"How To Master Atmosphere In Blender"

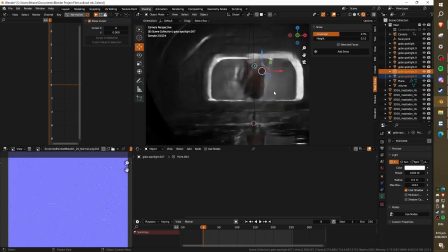And this still looks very cool in its own regard I just wanted to bring out a little bit of coloring on the heart and also the handprint
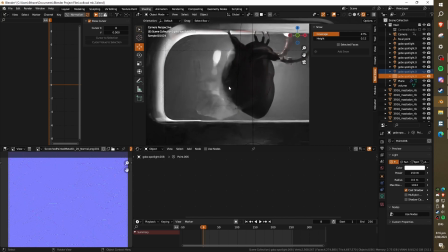Because without these lights the handprint gets a little bit more hidden, I guess But I think I'll try both ways.
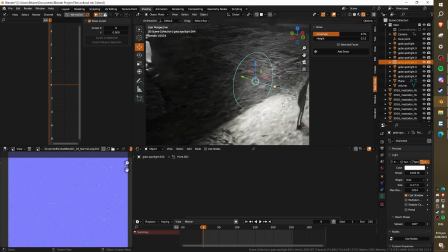I'll render out a few different versions. I think and I've got this area light Which is a little bit more subtle, but it is directly behind the guy because um
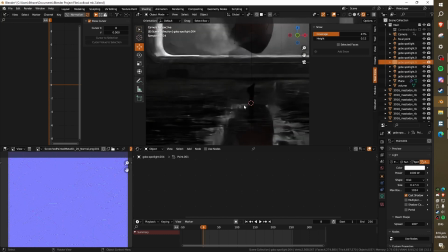otherwise the guy's a little bit hidden and this Illuminates not only the guy but also his reflection and then the reflection of the heart and this puddle gets bought out
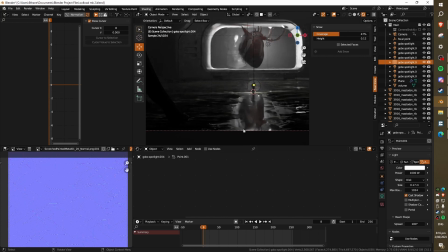a lot This leading line up towards the heart just along center frame So it's a really good compositional piece and then the last two lights are very subtle.
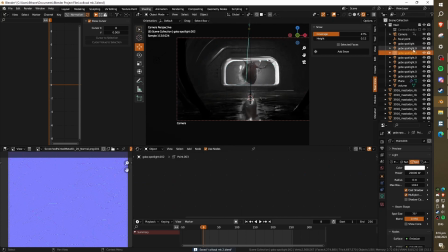Um I've just got these two spotlights at the top,
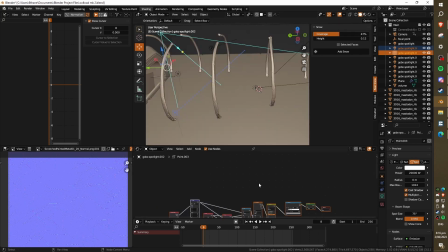and they just have a simple caustics texture plugged into them So they're fake caustics,
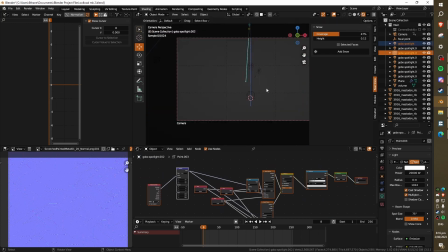but they still look decent and I've just got them both set up up here I had them in there additionally like initially and I think that they do more
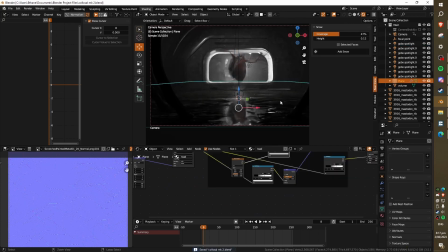good than harm And so I just have them in there by the way if you want to see how I modeled this
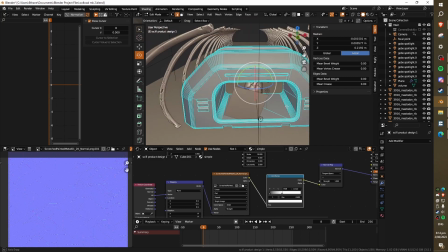This thing I made it in about an hour and a half or two hours and I've got a time-lapse up so I'll just link that.
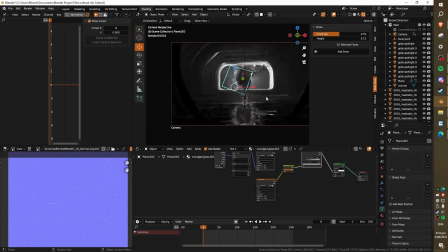Yeah, that's about it for this render, and thanks so much for watching. If you've watched the whole thing, then you're an absolute legend. I really hope you got something out of this, and let me know if you have any questions at all about this. I'll be more than happy to answer.
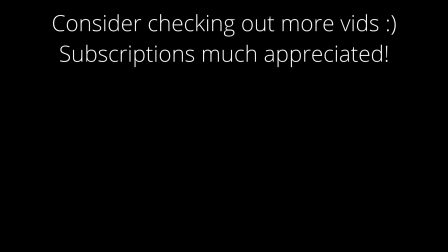Comment down below if you have any suggestions for videos that you think I should make as well. I'm working on a new video for next week already, so I hope you guys enjoyed that one too. And yeah, thank you so much for watching. Again, goodbye.